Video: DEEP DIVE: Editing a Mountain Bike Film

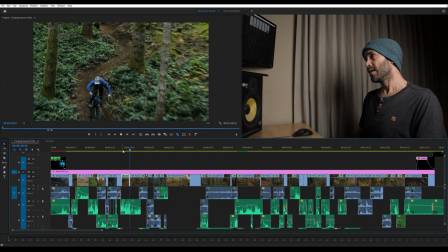[8:16]
Now we jump into this one, which is a cable shot. This one was shot on the Sigma 18 to 35. This was actually the first shot of the entire video that we did. It was close to the vehicles and we're just like, well, let's get this one out of the way. The trees were fairly spread apart, so it was a relatively easy cable cam to set up.
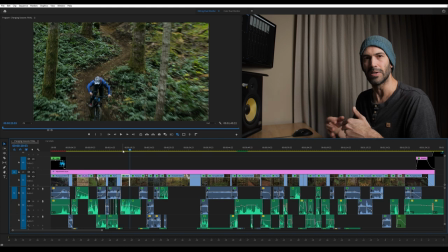[8:33]
And we actually nailed the shot on the second take, which is completely out of character for a cable camera shot. And we ran it a few more times, got the shots that we wanted, and we moved on. It was maybe from start to finish, we had these shots in the bag and probably two hours of setup and teardown and actually getting the shot.
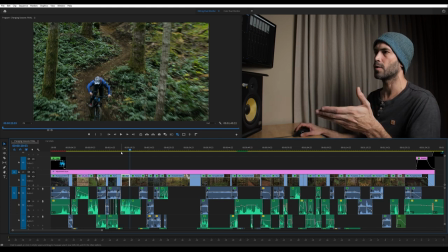[8:50]
So pretty pumped about that. I think the only thing I would have done differently with these shots, I did not have a polarizer on my camera at this point. For almost every other shot in the video, I have the polarizer turned on and you can knock that
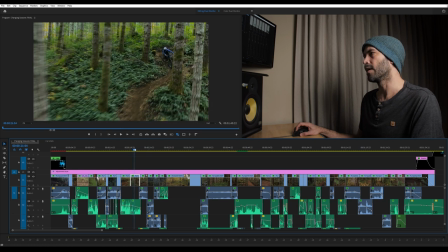[9:02]
Shine off of the leaves and it will just look a little bit better That's the only thing to these shots that I would have liked to change is this kind of tone that down It'll saturate the green a little bit more and just make the shot look that much much
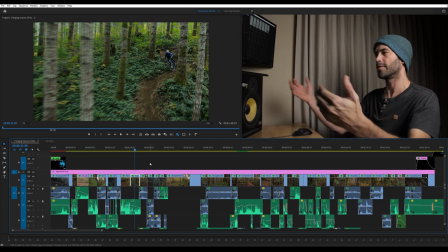[9:15]
more dialed in still worked out as a great shot I love the trees blowing by the camera.
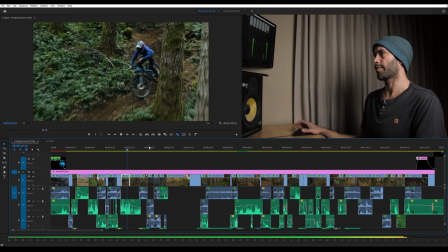[9:19]
I love the asymmetrical framing here We've kind of got an offset on one of the thirds and we played through it twice just to really show him smacking that corner.
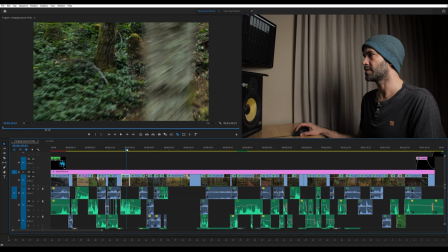[9:28]
The tighter shot here, you can really see him throwing some dirt up.
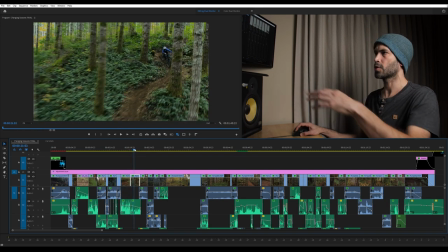[9:32]
And then the wider shot is, again, showing the environment a little bit, showing the cool colors that are in the background, all that sort of stuff.
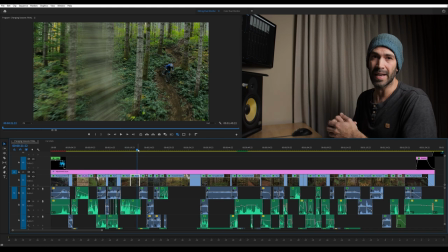[9:38]
So I was really hyped to get that shot at the beginning, brought the energy up of the whole crew.
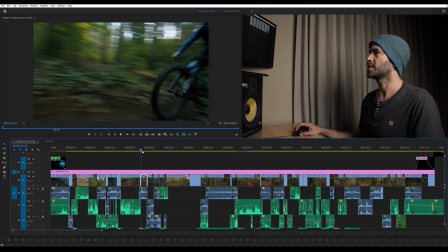[9:43]
We were pumped, like, having that really cool shot in the bag. And then the last shot here, which is him just, again, blowing by the camera, this just gives us that moment to breathe,
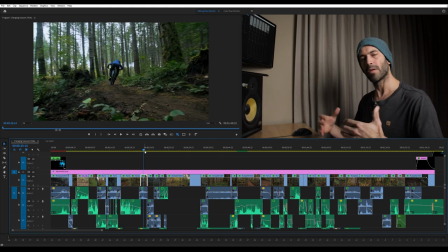[9:52]
let that high intensity settle down a little bit as we pass into the next phase of the edit. I'll play that through to the next piece here.
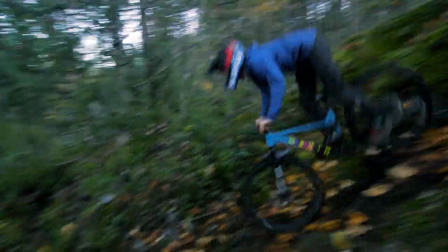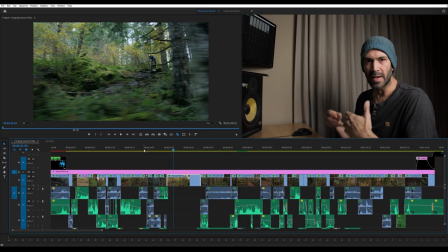[10:04]
So that next little part is all the rockier sections in this trail network and we kind of put it all together because it felt like it made sense. And we use this to lead into this cable shot that I'm stopped on here. This cable shot is a rockier area, separate part of the trail than those three shots that you just saw,
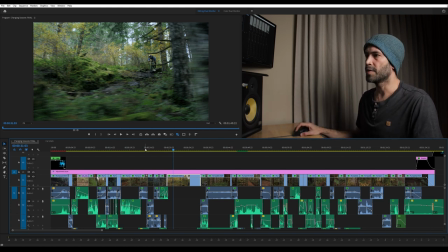[10:22]
but they felt like they linked together. and so this was again kind of a bridge from this
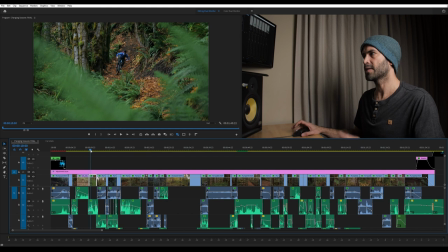[10:28]
we went from autumn sort of shots here lots of leaves on the ground to sort of
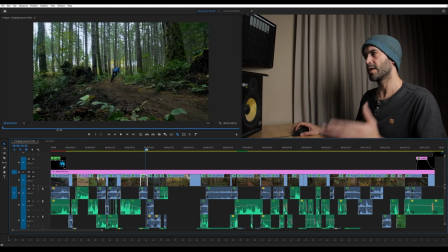[10:33]
just soil just regular red dirt and then we use this little breathing room and then into this rocky section to get us into the
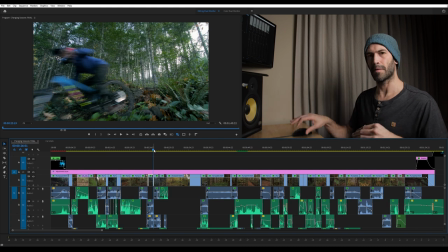[10:42]
cable cam shot that comes next that's also rocky so it's just trying to figure out that flow that would feel like real terrain would actually behave one thing you will notice about these if you look closely is there is blue in the sky and you can see it in all these shots a little bit it's
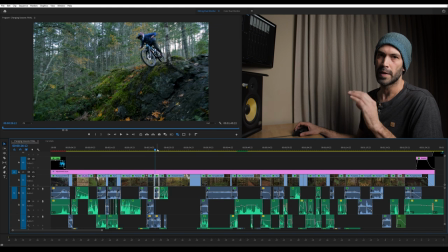[10:57]
mostly blown out so it's not too bad but we shot these on a full sunny day we just waited for the the sun to go behind the mountain so that it wasn't direct sunlight um it it wasn't ideal but we had to get some shots in the bag
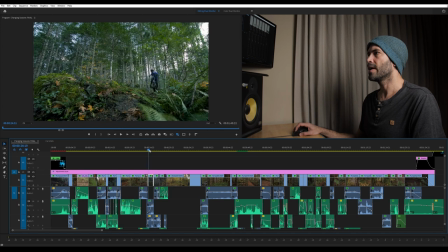[11:12]
and this section is where we were working at that time and so it works out in the end but they are a little bit out of character from the rest of the video these were probably shot on the Tokina 11 to 16, I believe.
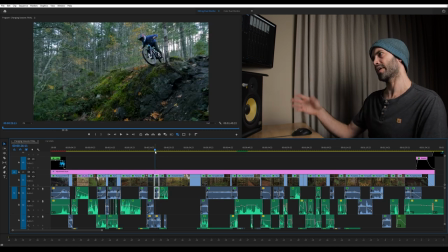[11:24]
Some of them might be on the Sigma 18 to 35 as well. This is kind of a tricky one. Trying to make this rock face look large is hard on video. It's always tricky to make features look big on video.
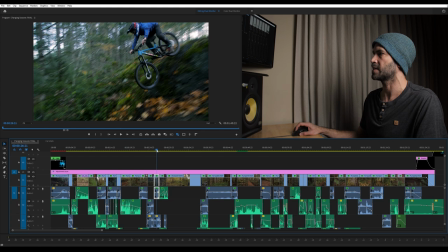[11:37]
So I opted to do this one as a profile shot so you could really see the scale of what he was riding in relationship to his bike. So it's almost, you know, two bike lengths in distance from the top of this down to the bottom.
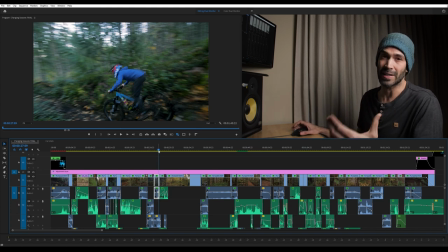[11:49]
So trying to always make stuff look big look as gnarly as it actually is in the real world sometimes a wide angle lens helps with that sometimes it just looks like you're trying to make it look big so it's a it's a balance this shot here is on a gimbal this is with
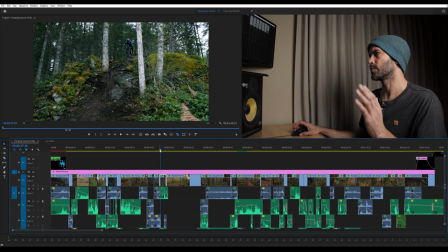[12:04]
the sigma 18-35 for sure because i remember this moment because as mark goes by me he almost hit me actually so i was running in front of him trying to get really close to him but i ended up very very close so as he goes by here um that moment where he
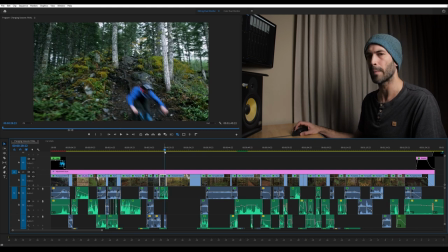[12:20]
just passes the camera we were just a few steps apart so a little bit scary but it turned out to be a super awesome shot. Now this leads into the longest cable shot that we have in the video and it's not necessarily the most action-packed but I think it really shows off
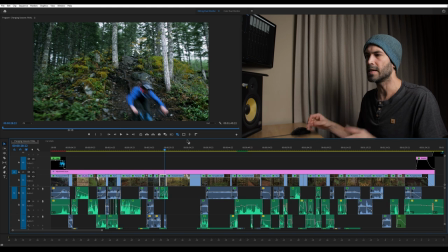[12:37]
the environment and it's just this continuous shot that helps embed you in the scene so we'll play through that one now okay
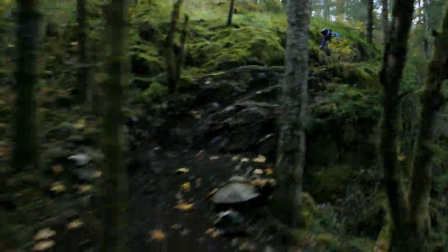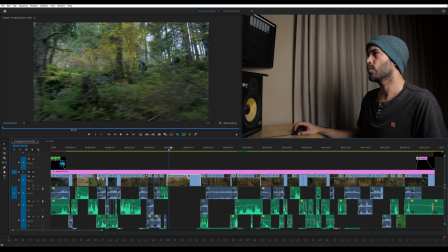[12:54]
so pretty cool shot I'm really happy with that one it was challenging to get mostly because we had a really sunny day the first time that we set it up we set the line up and then this entire background here is where the sun was and it was just blown out so this
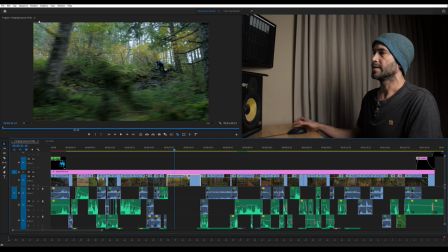[13:08]
this area here was all dark this was all bright so it wouldn't work so we had to tear the whole thing down come back another day set the whole thing up again to get the shot dialed in which is always frustrating to have to set a cable line twice,
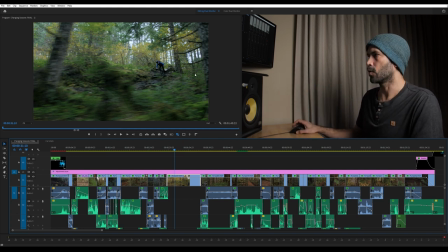[13:20]
but at the end of the day, it was super worth it. We were on a ridge here, and so Mark was above where we were actually setting the line, which made the cable have to be 20 to 30 feet up in the air, which just makes the whole process that much more difficult.
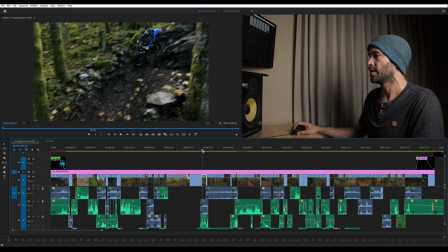[13:35]
And then I jumped up in a ladder to get this shot just as a connector to kind of bring us back into the intense action
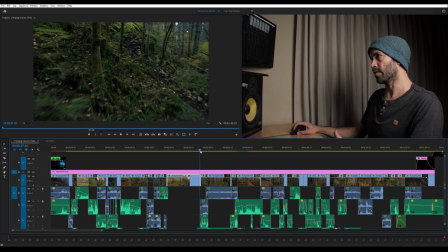[13:42]
because we kind of pull further away and the sound goes down. and then we go to this shot here from the ladder just running handheld and it brings
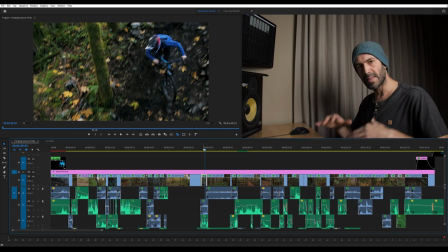[13:50]
that intensity back up so we're always going through these moments of slowing the intensity down bringing it back up adding breathing room for the sound and all that stuff so that it's just not constantly hammering you in the face with intense moments you got to have room for that story to kind of
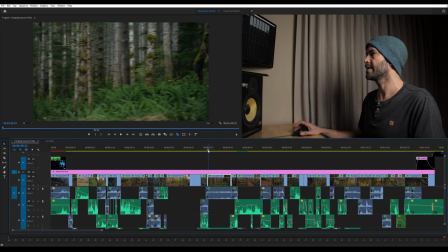[14:06]
breathe and have that trail flow this next one here is the jump line so i'll play through this entire next section, and then we'll kind of talk through each piece individually.
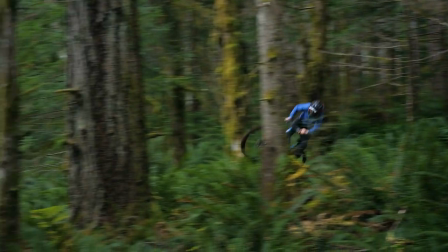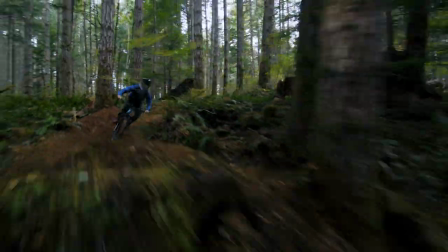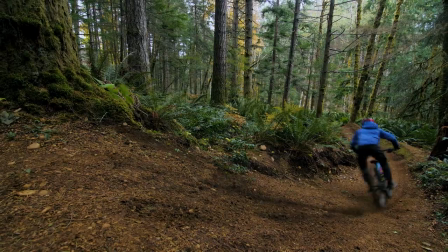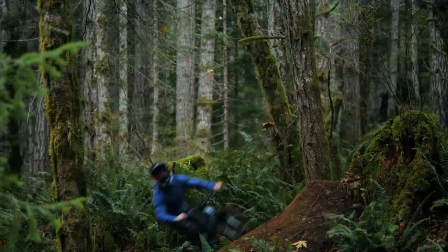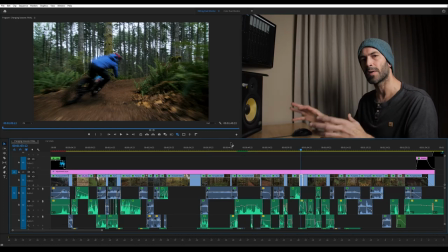[14:40]
So this is kind of the highlight of the video. This is the part that we wanted to put the most energy into, and we really want you to feel the most. And that's because this is the part of the trail network that Mark built.
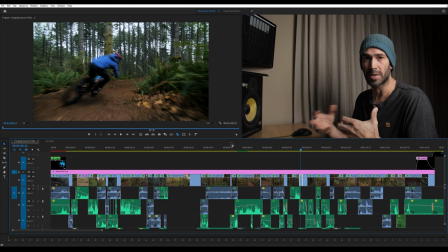[14:52]
We wanted to highlight this, and we did that by shooting things multiple times from multiple angles so that the video stays engaging to watch.
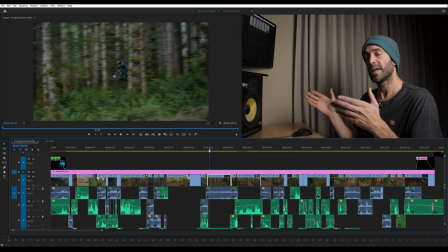[15:00]
And so So the first piece here, this is a panning shot done handheld, probably with the 35 to 100 Panasonic lens.
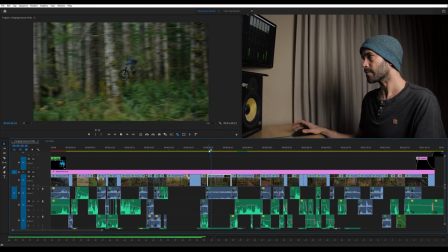[15:09]
And I'm just tracking him through his jump line here. Again, it's just that really fast motion.
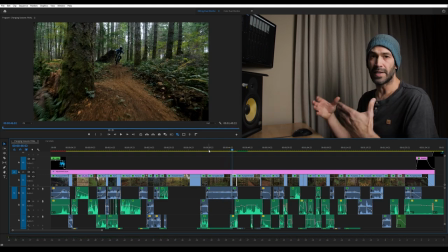[15:17]
This shot was a little tricky to pull off because he's moving quite quickly, being obscured by trees. He's approaching the camera as well, and so just keeping him in the frame can be hard to do.